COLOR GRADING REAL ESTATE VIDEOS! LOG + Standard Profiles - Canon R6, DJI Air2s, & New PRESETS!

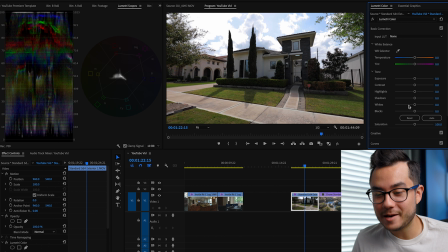[12:29]
I don't know what I was trying to say. If I was shooting this in log, I probably would have retained a lot of that detail even more in the sky, but not a big deal. So let me show you how I would go ahead and edit standard footage. So we can see that we can bring the blacks down a little bit here, and I'm actually gonna do the opposite.
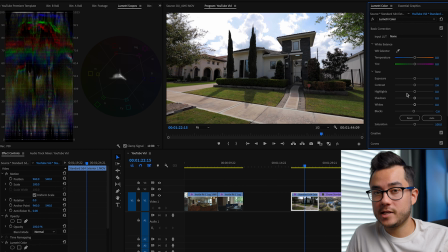[12:47]
I'm basically gonna try and retain as much as I can from this clip already. So I'm gonna bring the highlights down, and I'm gonna bring the shadows up to make it more dynamic, and then compensate by like bringing in some contrast.
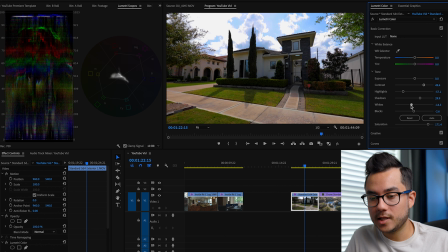[12:58]
And then this looks really desaturated, so let's bring in some saturation. Cool. And then bring down the whites a little bit, make sure the blacks are good, a little bit down. There we go. White balance, let's see if we click on one of these.
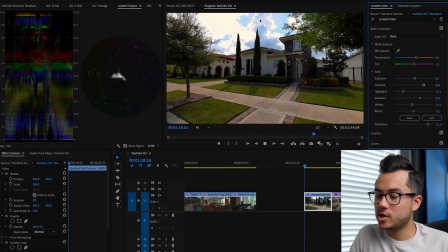[13:15]
Yeah, that looks pretty good. So now let's check it out. Nice. One of the things I noticed, a lot of it's exposed at the 70-60 range, so I'm actually gonna still have to bring up either the shadows or just the overall exposure like by 1. Probably like that, yeah. Because we don't want the house to look dark, so yeah, that looks pretty good there. So let's check before. That's before and after. So you can tell that we're not really color grading per se, we're just like adjusting pretty much as we can.
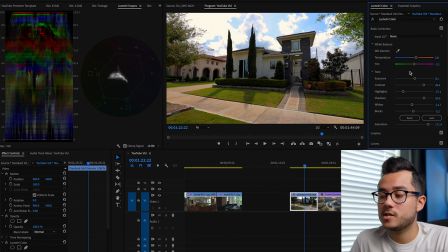[13:47]
And you can see that a lot of this is honestly done in just the basic correction, because we're not going to do stuff in the creative. The curves, I've showed you how you can kind of just desaturate or tweak your colors a little bit.
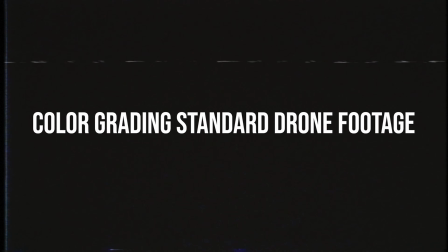[13:58]
We're not going to do any color wheels and adjustments in there, or HSL secondary, and obviously not vignetting. So a lot of it's just done in the basic panel. But we'll copy this and see if we can go and do it on our next clip.
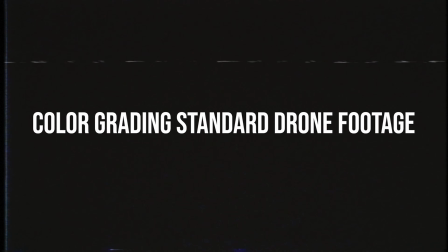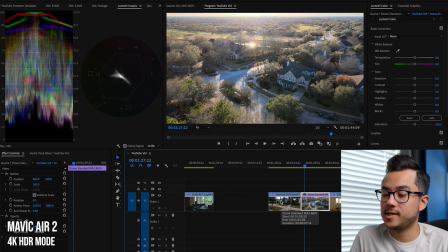[14:19]
So this is a drone shot, and I was using the HDR mode, which is a standard color profile auto mode, and it just retains more detail that way.
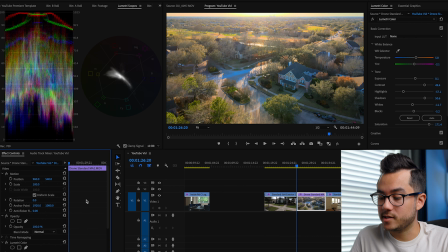[14:28]
And it looks pretty good. Honestly, it just needs some tweaking, like some saturation and stuff, but you can tell that this is close to sunset, and you know, it's pretty cool. So let's paste this over. Nice. That already looks pretty good, honestly.
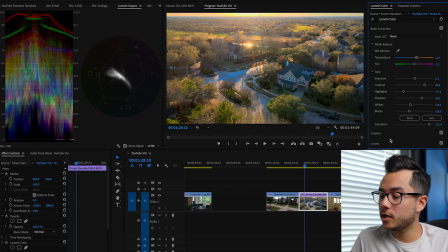[14:43]
Like what we want to do is enhance this sunset for sure, but let's see, bring our blacks down a little bit. I'm using an ND filter, so that maybe faded the blacks a bit. See how much of that whites we can retain. And then shadows.
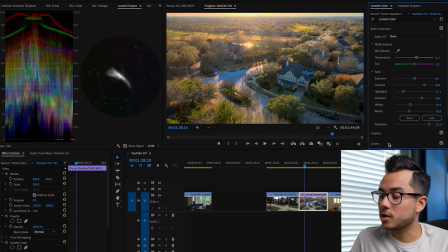[14:59]
yeah. So here's another trick. We're gonna go into the curves and do the same thing we did for that inside shot. I'm gonna select these blues because it's like really cold and too oversaturated, and just desaturate them.
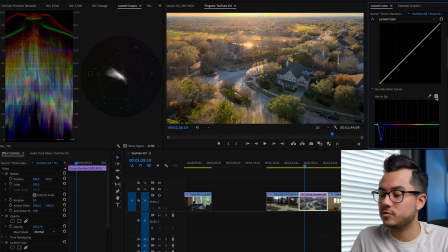[15:15]
Yeah, before, after. So now let's play it back.
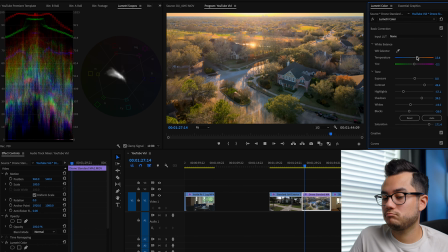[15:20]
Let's see it warm it up a little bit. Looks really natural, looks really good.
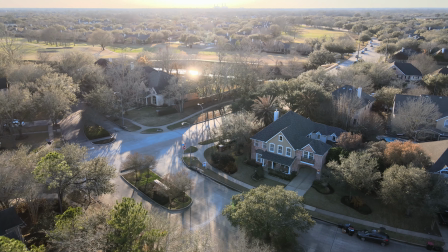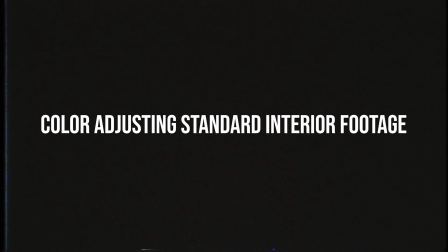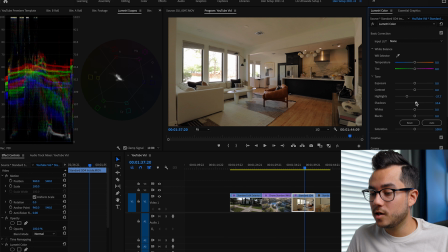[15:36]
Okay, so this clip is shot with my 5D Mark IV on a 16-35 in 1080, and I'm using the HDR feature on it. And if you want to know more about that, I'll link up the video where I dive into using HDR for inside shots.
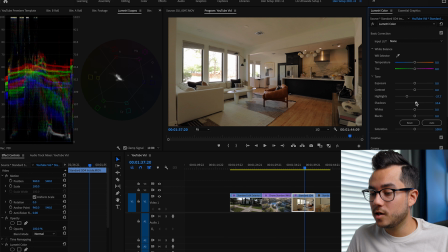[15:50]
But basically, standard footage is already colored. Unlike log, it's already colored and ready to go pretty much. All you can do is just do like slight adjustments in editing. And you can tell that, again, even using the HDR mode, those whites and the window detail is pretty much blown out.
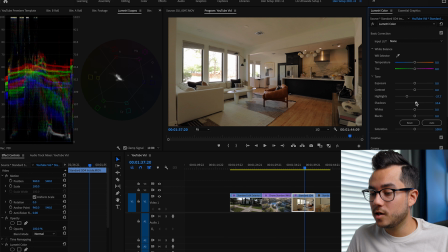[16:06]
You can tell in the scopes, like there's not really no recovering any of that. So all we can do is kind of adjust as much as we can. So I'm gonna try and bring down the highlights, bring up the shadows to, again, bring the dynamic range up a little bit.
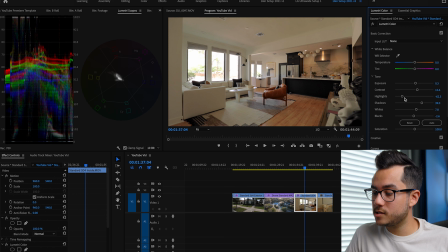[16:20]
And then let's see where these blacks are at, bring them down a little bit. The whites are already kind of blown. So just try and retain a little bit of that, but I don't want it to look faded. So again, looking at the bulk of this, it's at that like 40 to 70. I kind of want it to be a little bit higher.